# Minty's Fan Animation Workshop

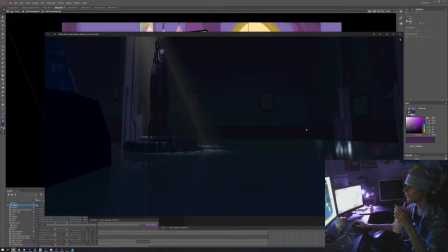3440s
Like the reflections were kind of weird, in part because I basically had the sphere light, told it to ignore shadows, so it would actually pass through it, because I thought that the ground itself needed to be a bit more sparkly.
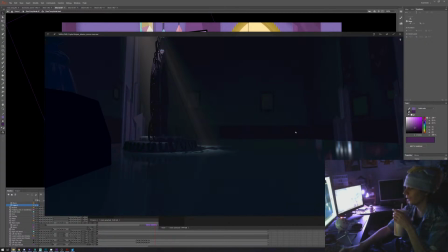3460s
So I had that was all ray traced, and took a while to render that.
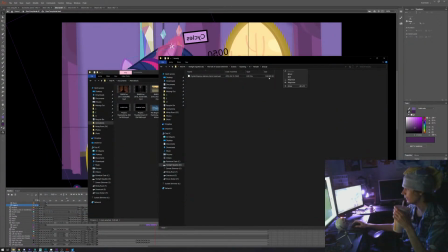3464s
Date modified and date created. That one render took 4 hours, just that one single frame.
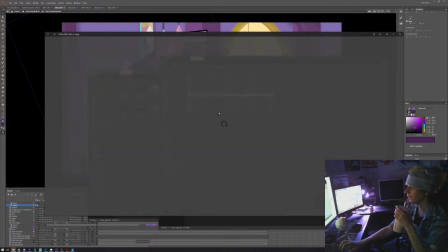3478s
So when it came time to do the matte painting itself, that one was the mock-up.
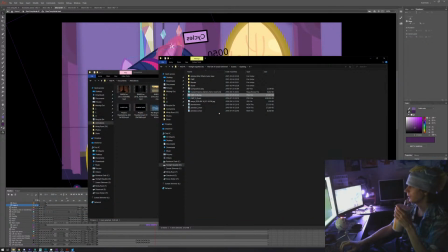3484s
I realized at some point, well, looks good, but could look better. I think the preview was the
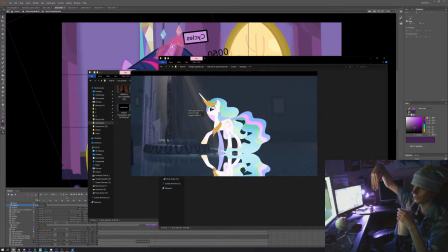3496s
preview itself for the animation was placed over top of the placeholder for that.
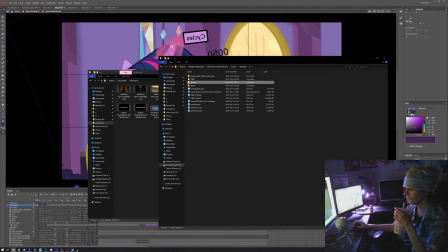3509s
So then afterwards I had the render for the compositing. So I had all of that was ray traced.
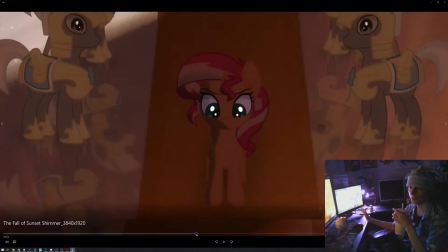3517s
It was and at the time, the reason why I went with those techniques instead of doing the whole sequence and just doing it within the comp is that at the time I only had this computer here,
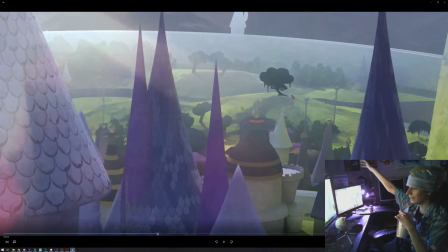3528s
which pretty good, but I mean ray tracing back then we didn't have optics, we didn't have actually real-time denoising was not a thing yet. So having shots that looked good, it was quite a nightmare because it would take long to get renders.
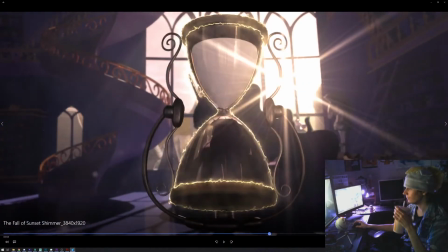3547s
There was shots, for example, the one shot with the hourglass, it was all ray traced as well.
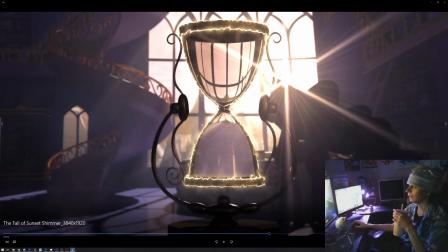3555s
So you have the ray tracing and you really see the refraction on the glass. I needed to have Celestia in the shot, so Celestia was just an animation on a card that was basically I just did some shading that would match the rest of the scene,
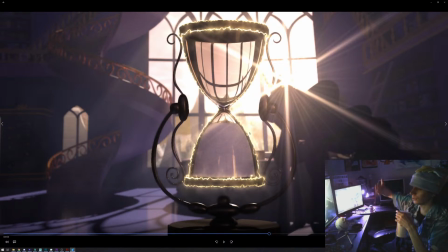3575s
and I had her just walk on the card, just bend the card to have a bit of.
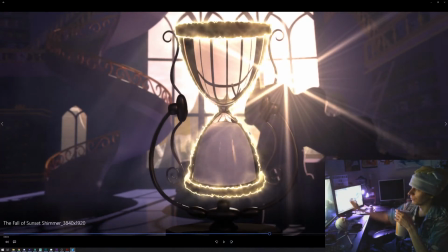3581s
So you see, if you look at the hourglass, you really see that her horn actually refracts in it. as it turns, you really see that
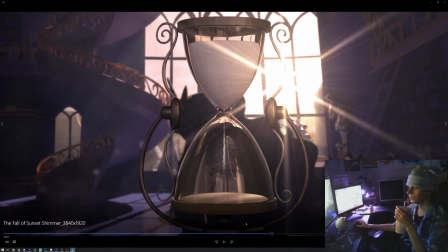3592s
you see the footsteps as well. It's quite interesting as well. The sand in that shot is a scam.
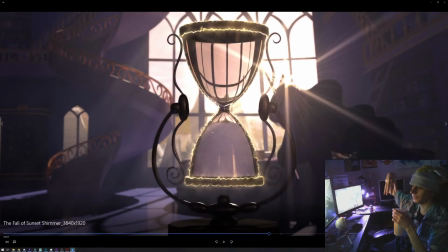3599s
Like it goes from one, instead of simulating the sand, what I did was I just rotated in a way that
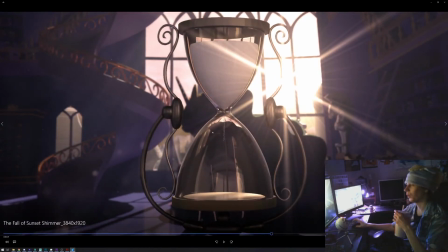3608s
the hourglass covered it, and I just swapped it for a piece that actually had that here and the thing here, so you kind of feel like actual sand, and I just added some particles here.
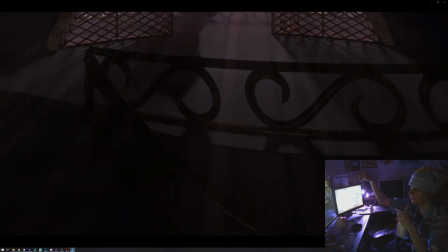3625s
There was also that one shot that was also ray traced.
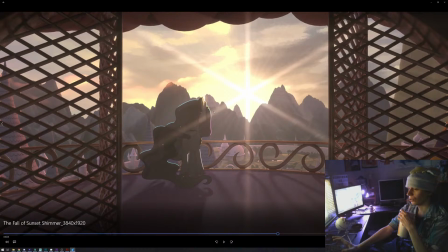3629s
It was kind of a nightmare to do because the whole shot, at some point I was realized, well, it's not very complex. I could maybe just cheat the lights, and then I realized that all the metal here, it reflects, so I couldn't just cheat it.
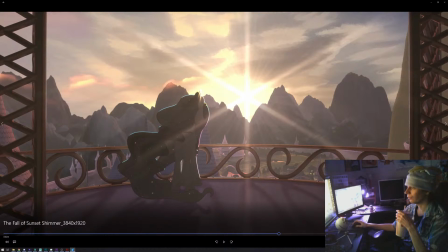3650s
I had a 3D model just used for reference, and I also had reflections of that 3D model here.
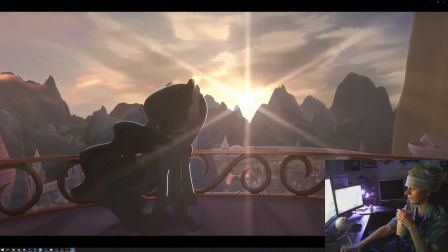3659s
So as the camera just pulled in.
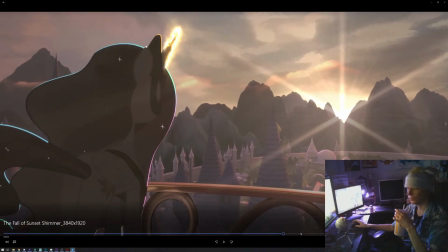3664s
So all of that also ray tracing. There was also a couple of scenes that I did with without ray tracing.
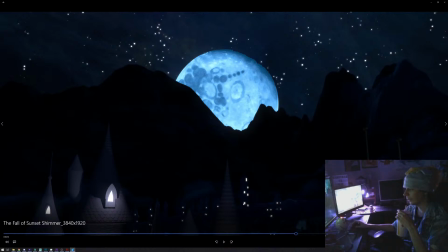3670s
For example, that one shot is just basically just the model of Canterlot texture on a sphere, and then I just painted over and just added some towers in OpenGL. They don't look the best, but you don't look at them, you look at the moon.